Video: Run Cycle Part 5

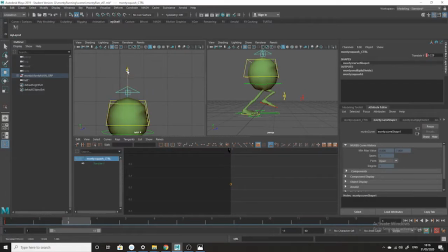(0:00)
point. It's here at his lowest point. Well, then he's going to be compressing as this stuff in his body compresses downwards, yeah? And so we go that down and then compress. And then again, I'm giving it a couple of frames.
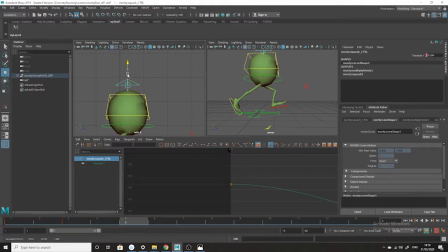(0:17)
You know, there'll be a kind of as he comes out of this, as the compression, the liquid will kind of push in the other direction as he comes out of this. So we're going to bloop, and he'll go up to his highest point, which is,
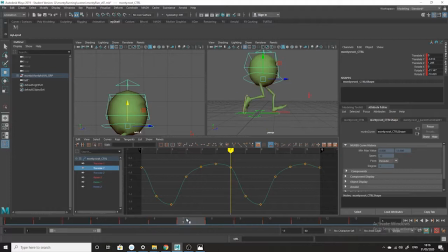(0:33)
but his highest point is actually frame 6 on this. So in frame 6, we want Monty to be kind of flattish again. So in frame 6 he's going to compress down because, you know, it's the air pressure.
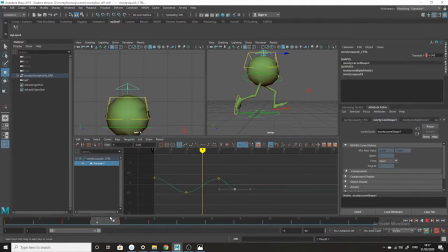(0:50)
Maybe not quite as much as before, but so bloop and then down. And as he falls, as Monty falls, I'm going to bring up this controller again, which shows me where we are.
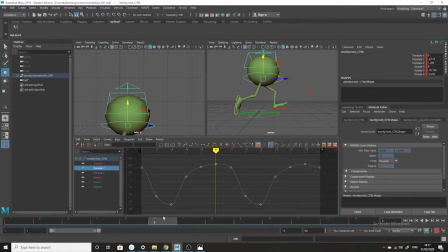(1:06)
As he falls on the Y, again his lowest point is frame 9. So he's kind of compressed. Well, as he falls, he's falling from what frames? Let's see, he's kind of falling frame 7.
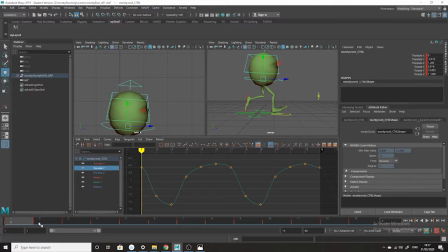(1:23)
Where is he falling here? Here he was. So let's see. So frame 7, he's falling. So that means on frame 7, I'm going to pull him up again as he stretches on the fall.
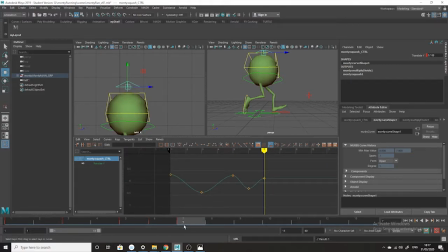(1:38)
And now here's an interesting thing, because look, we don't want a one frame transition. We got 2 here, we got 2 here, we got 1 here, and this would just give us this weird thing. You're going to have this 1 in both directions, which is going to just look weird.
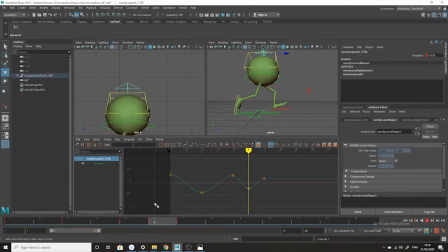(1:54)
So you kind of have to make decisions here. You got a flat, he's straight, he's kind of down on this one. There are different things we could do here. I mean, if you want him,
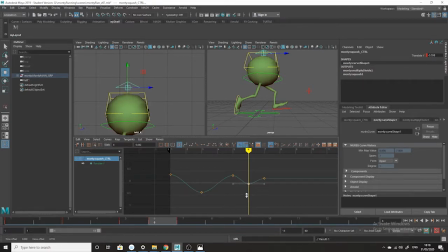(2:11)
I could lower this so it's less apparent. Let's see how this works. So up, down, and then maybe on the up he's not really, he's going
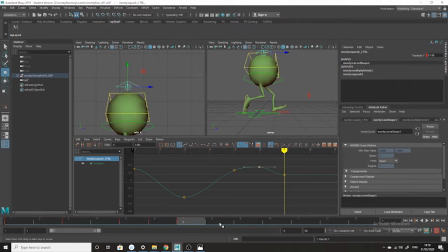(2:31)
up, and then he'll come back down. On the 8 we're going to squash him down again. So you just sometimes just have to eyeball these things and try and work out what's going to be the best thing.
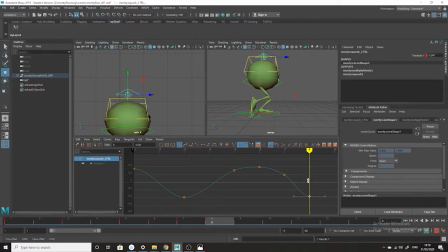(2:46)
So that should line up with this frame here. So this is essentially the same frame. So that and that, and then what we could do, we can have a look at this again. We can do the lazy thing.
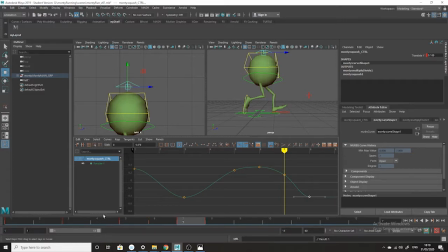(3:04)
We can just repeat this until frame 7. I'll make sure that 1, copy, and 7 are the same. Paste, okay. And I'm going to drop both of these down so they are. I'll drop both these frames down together.
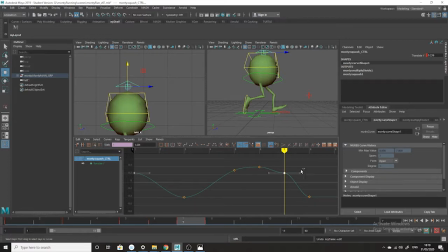(3:20)
So this looks a bit so like that, and then go like that, and then I'm going to get rid of this. So we've got we've got, you know, we can cycle this until 13 because the body is going to mimic both feet.
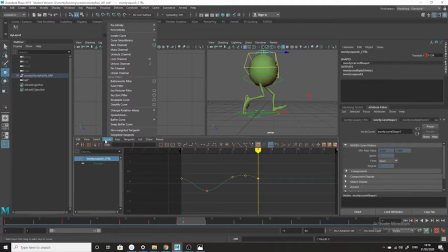(3:38)
So let's just do that and go curves, post infinity, and cycle. And let's have a look at this. Let's go to see if we're on the right track.
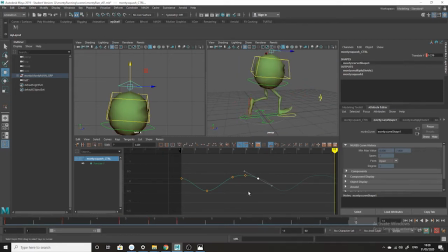(3:53)
That kind of looks okay. I wonder if we just want to crack this up a little bit more. So, and another thing you can do, you know, these curves are slightly boring.